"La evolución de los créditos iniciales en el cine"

Hoy en día, si llegamos tarde al cine, sabemos que si nos perdimos los títulos iniciales, el plan no fue del todo perfecto. Pero como casi todo en la vida, para llegar hasta aquí tuvimos que transcurrir un largo camino.
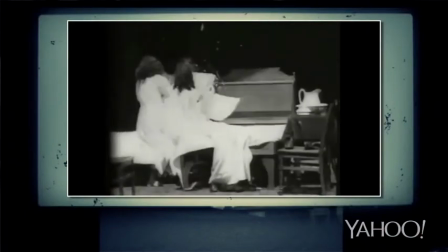(0:25)
La función de los créditos iniciales en las primeras películas era tan solo la de dejar en claro los derechos de propiedad del film.
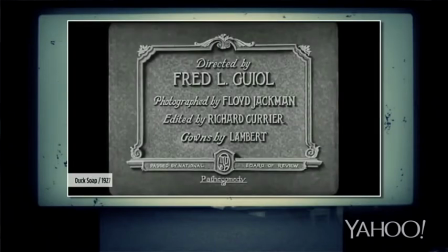(0:31)
Con el auge del cine mudo, los textos eran escritos a mano, presentando los estudios dueños de los derechos y hasta colocándolos dentro de un marco decorativo.
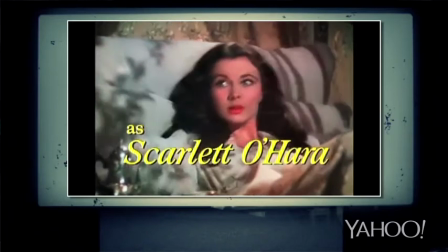(0:39)
Luego, le sumaron los nombres de los actores. El público comenzó a conocerlos mucho más y eso se mantuvo y se incrementó en los años siguientes. Pero en la década del 50 llegó la revolución. Y entre sus filas también había un cubano.
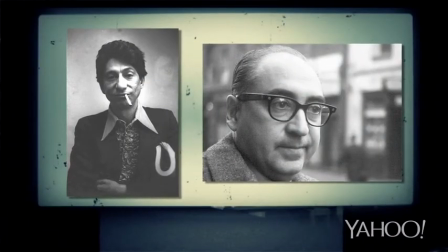(0:51)
Pablo Ferro y Saúl Bass empezaron a usar técnicas de animación para crear composiciones e interacciones entre tipografía e imagen.
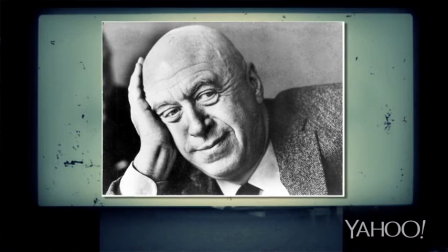(0:58)
De la mano del cineasta Otto Preminger, con quien se había introducido en el cine, Bass presentó su creación para El hombre del brazo de oro.
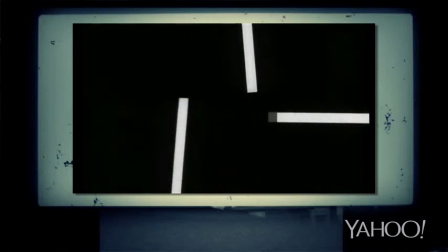(1:04)
Las líneas blancas que suben, bajan y se cruzan sobre el fondo negro simbolizan el laberinto que afronta en la vida el protagonista El aporte de Bass sería
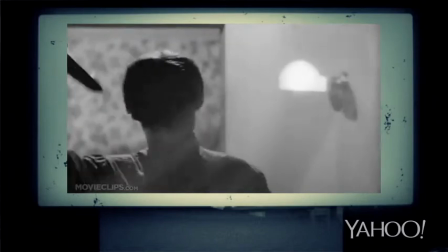(1:12)
prolífico de la mano de Alfred Hitchcock Y hasta se dice que fue él el responsable de la histórica escena de la ducha de psicosis Con la llegada del color, estos auténticos héroes del diseño pintaban a mano los créditos Y por supuesto,
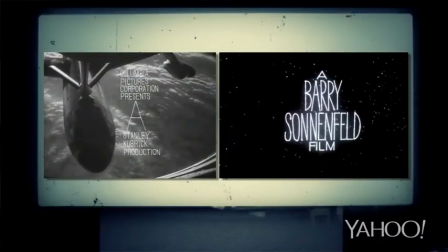(1:25)
sin ayuda computarizada Pablo Ferro mostró su particular talento en teléfono rojo Con un estilo que volvería a
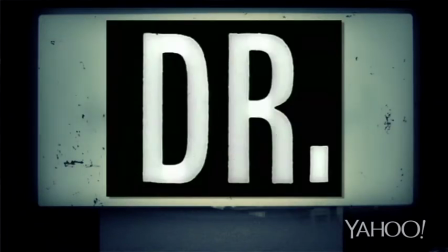(1:31)
repetir muchísimos años más tarde en Men in Black Stanley Kubrick quedó tan impresionado con su trabajo que le encargó los
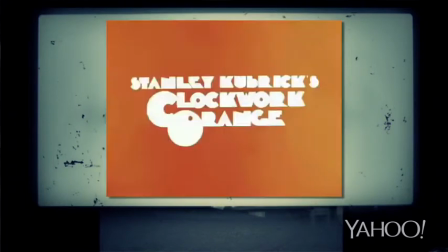(1:37)
trailers de Doctor Strangelove y luego nada menos que el de la naranja mecánica. La histórica secuencia de este cubano americano fue la del caso de Thomas Crown,
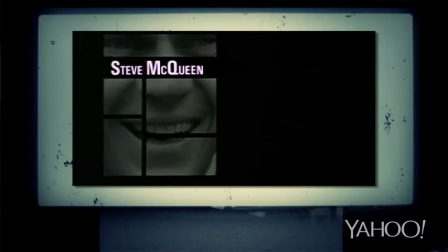(1:45)
en la que utilizó por primera vez las multipantallas y definió un estilo que todos copiaron hasta finales de los 60.
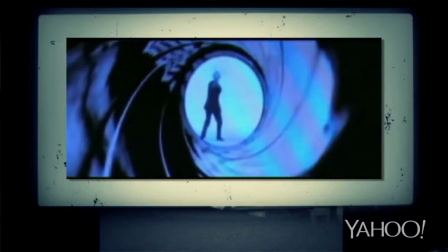(1:51)
Por aquellos tiempos también apareció Maurice Binder, el único que fue capaz de crear una imagen de marca a través de los títulos que todavía perduran. Recién a fines de los 70 el trabajo de estos genios sería reemplazable. Cambiaron esto por esto.
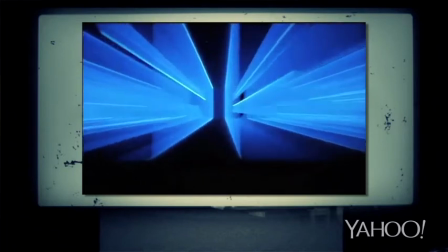(2:05)
En Superman se utilizaron por primera vez los títulos generados por computación. Que las letras parecieran desprenderse de la pantalla fue un efecto que fascinó a todos los espectadores.
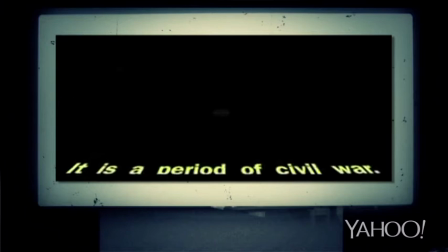(2:14)
Pero seguramente quienes inspiraron esta secuencia fueron George Lucas y sus secuaces, que se asingeniaron para hacer el mismo efecto sin computadoras un año antes.
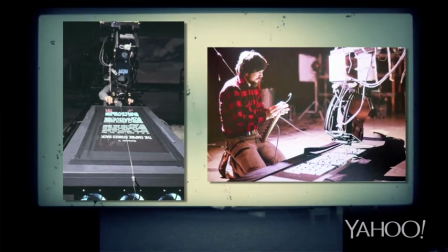(2:23)
Colocaron el texto en una pantalla, pero no eran las letras las que se movían, sino el camarógrafo.
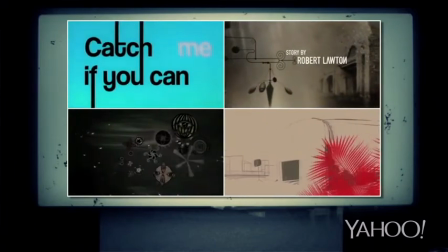(2:27)
Ya en la década del 90 apareció el After Effects, lo que le permitió a los creadores visualizar el trabajo en la pantalla y poder mezclar todas las técnicas de diseño y tecnología posibles.
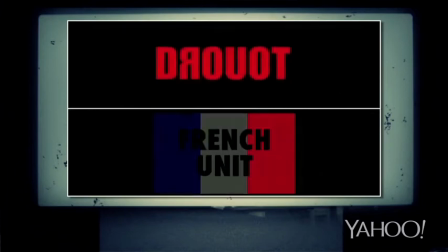(2:37)
Uno de los realizadores que tomó todas estas técnicas para introducir al espectador en la particular experiencia que son sus films es el argentino Gaspar Noé. Pero hay un cineasta que atravesó todas estas técnicas y nunca cambió su particular estilo. Tan simple en los títulos como complicado en sus guiones.
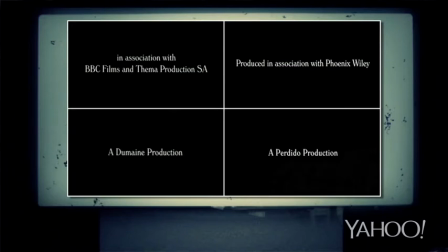(2:51)
Las películas de Woody Allen tienen esta marca en sus créditos. Fondo en negro, Fuente EF, Windsor, Elongated en blanco y Música de Jazz. Según cuenta la leyenda, tomó este estilo tras una charla con Ed Ben Giat Tipógrafo y percusionista de jazz Que convenció a Woody para que firmara sus obras desde el comienzo Todo este recorrido nos lleva al día de hoy Donde hay un cineasta que se destaca sobre el resto de los títulos iniciales No saber de quién hablo es un pecado capital Pero para saber más de él van a tener que esperar unos días más Mientras tanto, nunca se olviden que ir al cine no es solo una salida Es el plan perfecto Gracias por habernos acompañado y los espero la próxima semana en Cinepsis ¿Cuál es su crédito inicial favorito?
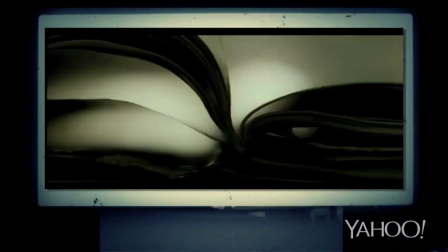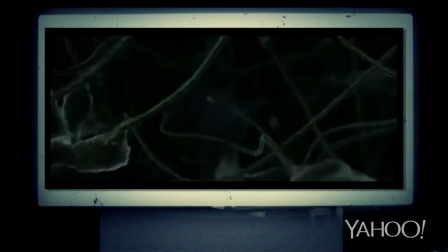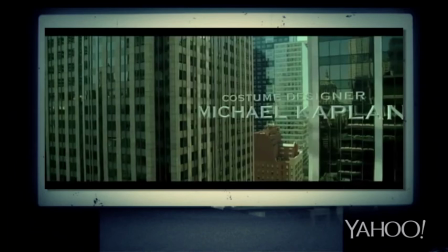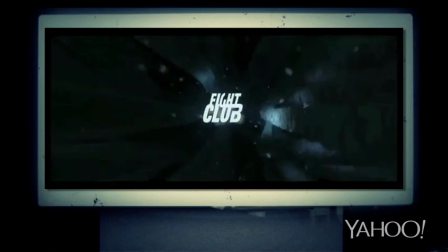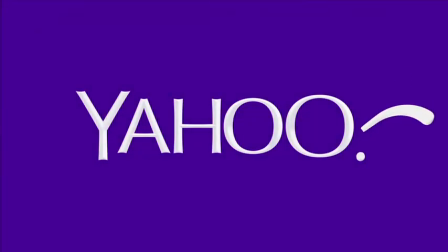(3:53)
¡Yazú!